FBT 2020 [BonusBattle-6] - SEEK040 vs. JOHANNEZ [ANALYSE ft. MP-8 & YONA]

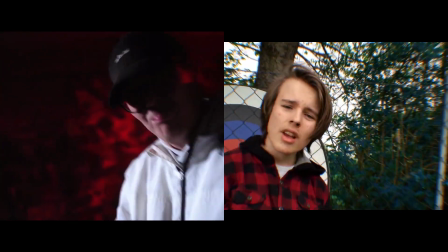(0:08)
Jo, wir sind bei der Analyse vom letzten Bonus-Battle der Staffel 1, Sieg 040 vs. Johannes, und wir fangen direkt an.
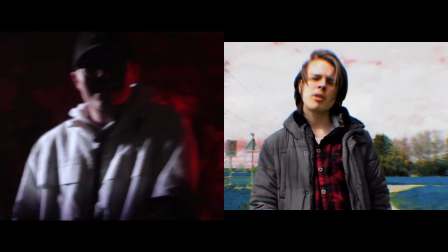(0:15)
Den Videopunkt übernimmt heute der gute MP8 aka Malte. Vielen Dank dafür.
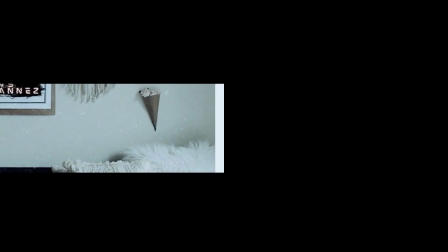(0:20)
Hallo Leute, mein Name ist Malte oder für viele von euch bekannt auch unter dem Namen MP8 und ich
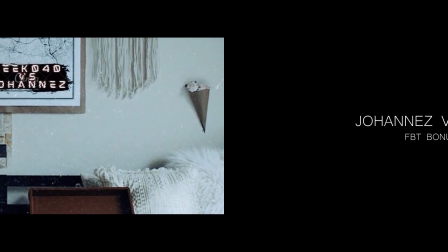(0:25)
darf heute die Videobewertung in dem Bonus-Battle zwischen Sieg 040 und Johannes übernehmen.
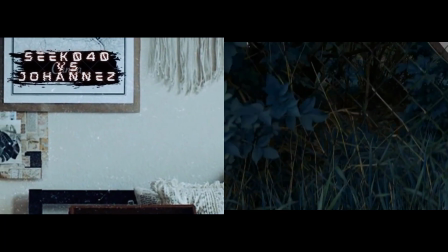(0:31)
Ich möchte noch eine Sache voraussagen und das ist, dass ich in dieser Analyse sehr auch ins Detail gehen werde.
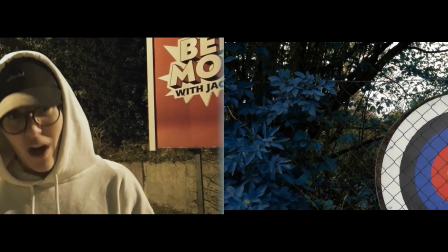(0:37)
Also tut es mir leid, falls diese Analyse wegen meiner Videobewertung ein bisschen in die Länge gezogen wird,
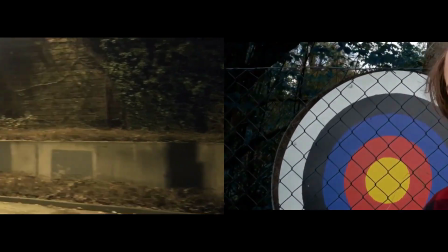(0:43)
aber ich möchte einfach hier mit sehr vielen Beispielen von Videos von mir zum Beispiel arbeiten und generell auch beiden sehr
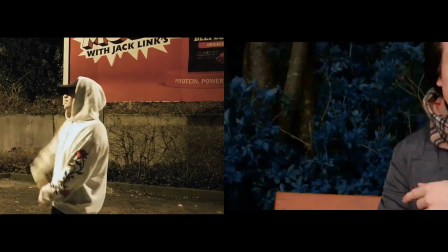(0:51)
gründliches Feedback bezüglich ihrer Videos halt geben, dass sie zum Beispiel die Sachen, die ich negativ anspreche,
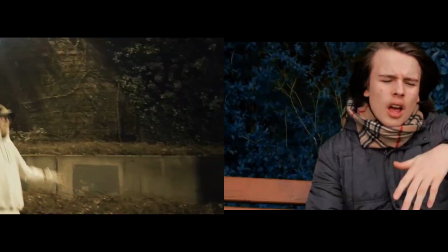(0:58)
vielleicht in Zukunft verbessern können oder die Sachen, die ich positiv anspreche, vielleicht auch noch ein bisschen verbessern können,
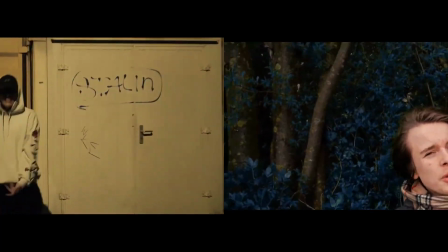(1:04)
wenn sie das wollen oder generell auch wissen, okay, das finden Leute gut und das eher weniger, dann versuche ich mich in diesem Bereich mehr.
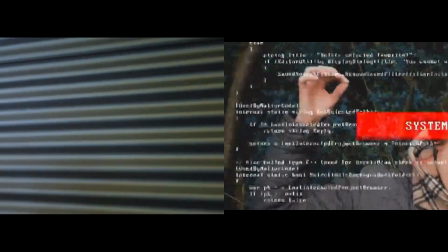(1:11)
Aber fangen wir auch mal an. So, fangen wir auch mal direkt mit dem Video von Johannes an.
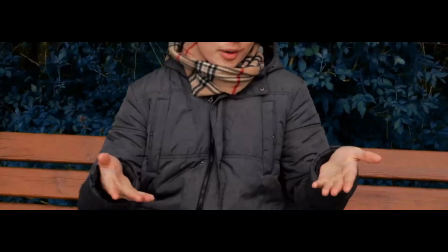(1:16)
Was mir jetzt, das muss ich halt direkt ansprechen, ein bisschen negativ aufgefallen ist, ist das Format.
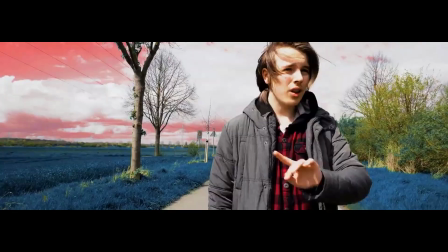(1:23)
Also 21 zu 9 an sich sehr cooles Format, benutze ich ja auch sehr häufig jetzt zur Zeit wieder.
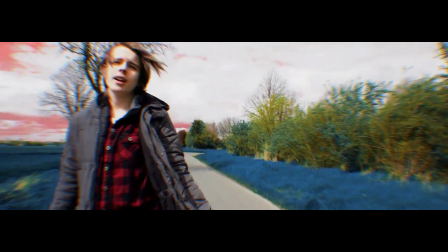(1:28)
Aber ich finde, hier in dem Fall ist es viel zu schmal geraten. Ich habe nachgeschaut, hat das bei
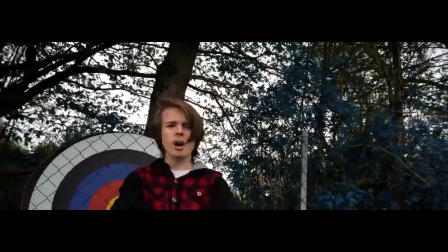(1:37)
1920 mal 720p halt gemacht und ich finde das bisschen zu schmal.
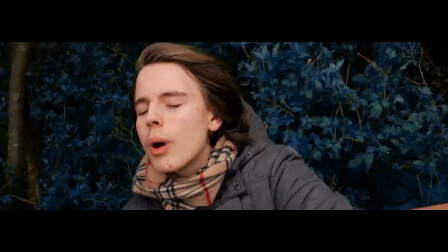(1:44)
Bei 4K ist es dann halt 3840 mal 1440. Meiner Meinung nach ein bisschen zu schmal.
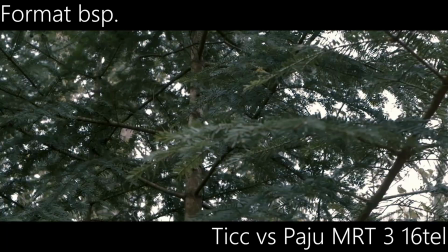(1:50)
Er hätte das so machen können, zum Beispiel 1920 mal 818 oder bei 4K dann halt
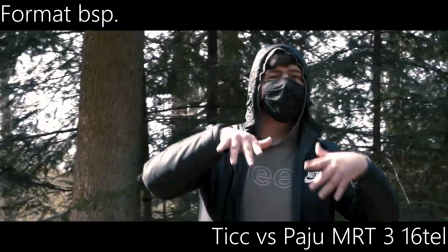(1:57)
3840 mal 1636. Dann ist das Ganze nicht zu schmal und du hast trotzdem noch, wenn du in Fullscreen-Modus gehst,
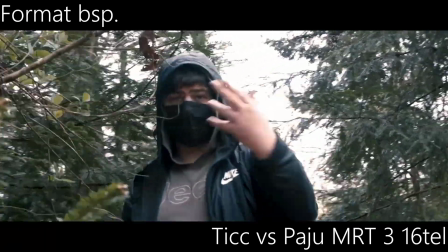(2:05)
halt groß genug Blackbars und es sieht einfach ein bisschen besser aus.
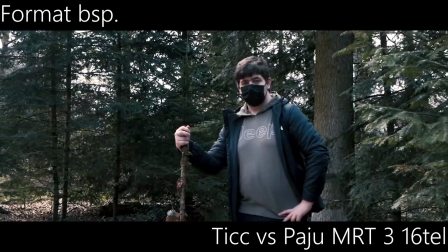(2:09)
So, wenn du das im kleinen Format guckst, sieht es halt viel zu schmal aus und es ist viel zu wenig vom Bild zu sehen.
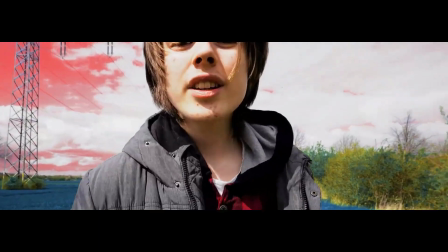(2:16)
Machen wir auch gleich mit zwei weiteren Punkten weiter, die mir eher weniger positiv aufgefallen sind.
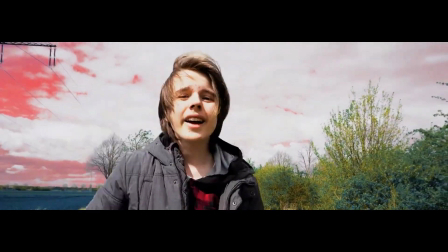(2:21)
Und das wäre einmal das Color Grading und dann noch die Locations.
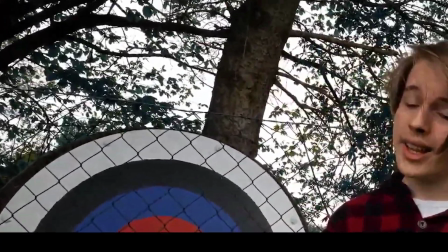(2:25)
Er dreht zum Beispiel vor einem Zaun mit so einer Zielscheibe auf einer Bank, die glaube ich eh direkt nebendran war,
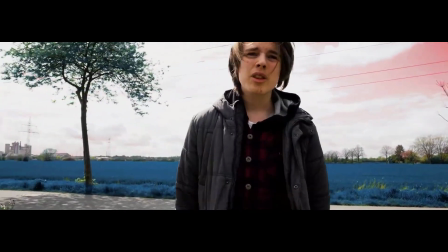(2:32)
auf einem Feldweg, wo er halt rumläuft dann und irgendwie noch neben so einem
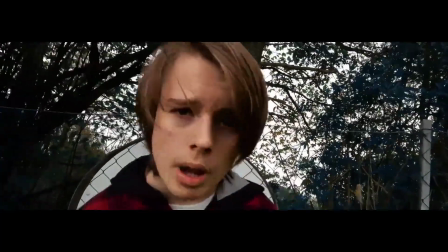(2:39)
Basketballplatz, wo er auch noch rumläuft. Ich finde generell für eine Audio in
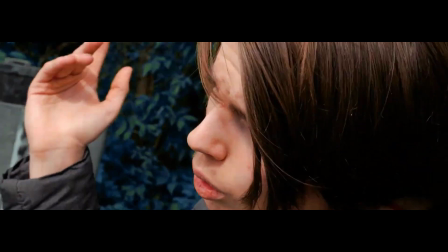(2:47)
diesem Bereich etwas atmosphärischer und musikalischer gehalten, finde ich sowas halt leider überhaupt nicht passend.
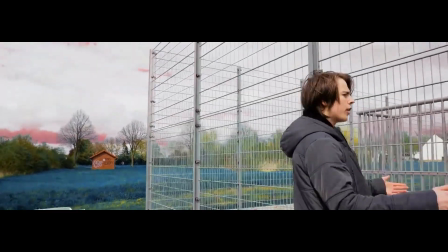(2:53)
Da hätte halt so ein standardmäßiges Waldvideo eher mehr schon gepasst.
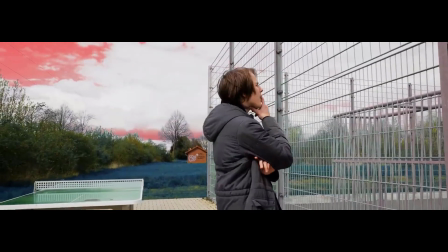(2:59)
Was ich schade finde, weil ich finde, man hätte generell sehr, sehr viel daraus machen können. Zum Beispiel hätte auch ein besseres Grading da auch halt bestimmt mehr gepasst dann generell.
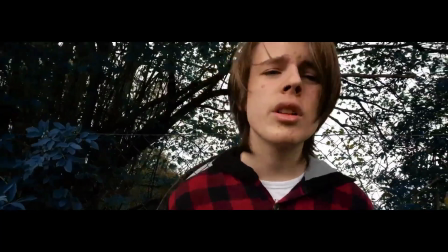(3:09)
Also generell so Blätter und Gräser in eine andere Farbe zu machen,
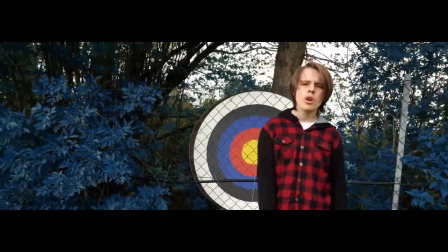(3:13)
zum Beispiel von grün in blau, wie es jetzt halt in seinem Fall war, an sich eine sehr coole Idee, aber ich finde,
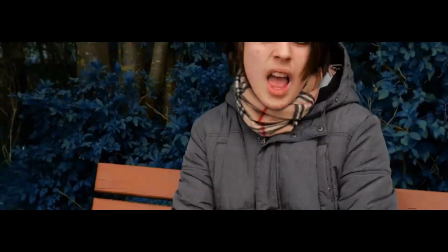(3:19)
er hat das ein bisschen übertrieben. Ich finde, das ist halt zu blau.
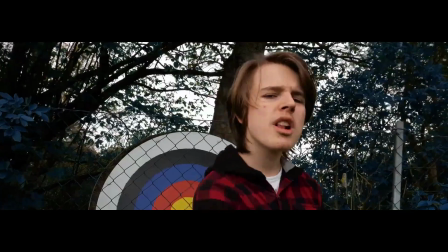(3:26)
Er hätte da vielleicht noch ein bisschen Sättigung rausnehmen können und das so leicht ins Blau ziehen können, dass das nicht komplett blau ist.
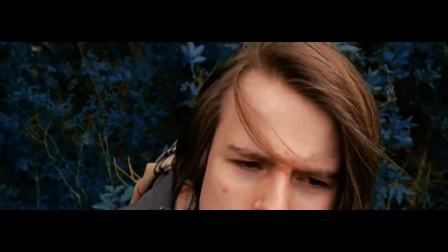(3:33)
Das sieht halt einfach ein bisschen komisch aus und halt zu sehr bearbeitet, was ich jetzt nicht so nice finde.
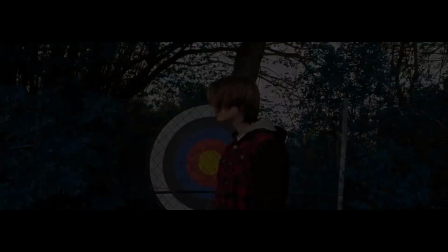(3:41)
Meiner Meinung nach baut es halt leider ein bisschen zu wenig Atmosphäre auf, was halt bei genau so einer Audio halt sehr wichtig ist.
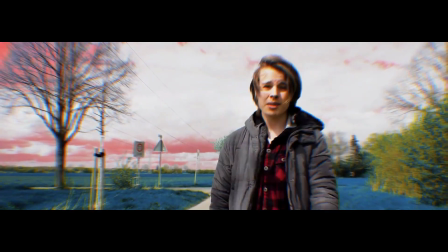(3:48)
Dass der Himmel bei dem einen Lauftake an dem Feldweg rot gemacht wurde, finde ich dann aber wieder ganz nett und das kann auch ein bisschen Atmosphäre aufbauen.
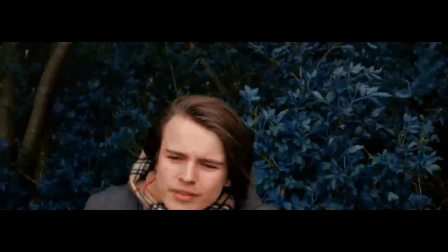(3:56)
Dort stören mich aber genau wie in den anderen Takes die blauen Blätter und auch die blauen Gräser.
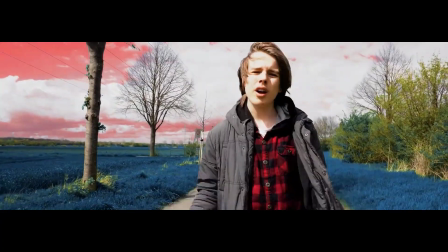(4:02)
Finde ich halt, wie gesagt, einfach nicht passend oder halt zu stark in diesem Fall.
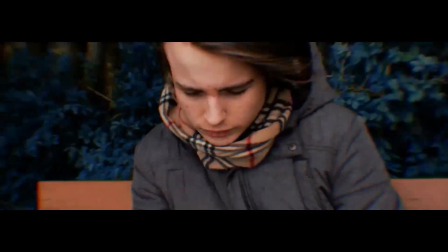(4:07)
Kommen wir mal zu einem anderen Punkt und das wäre jetzt die Kameraführung. Die schwankt nämlich sehr stark zwischen eher weniger gut, aber dann auch wieder ganz cool.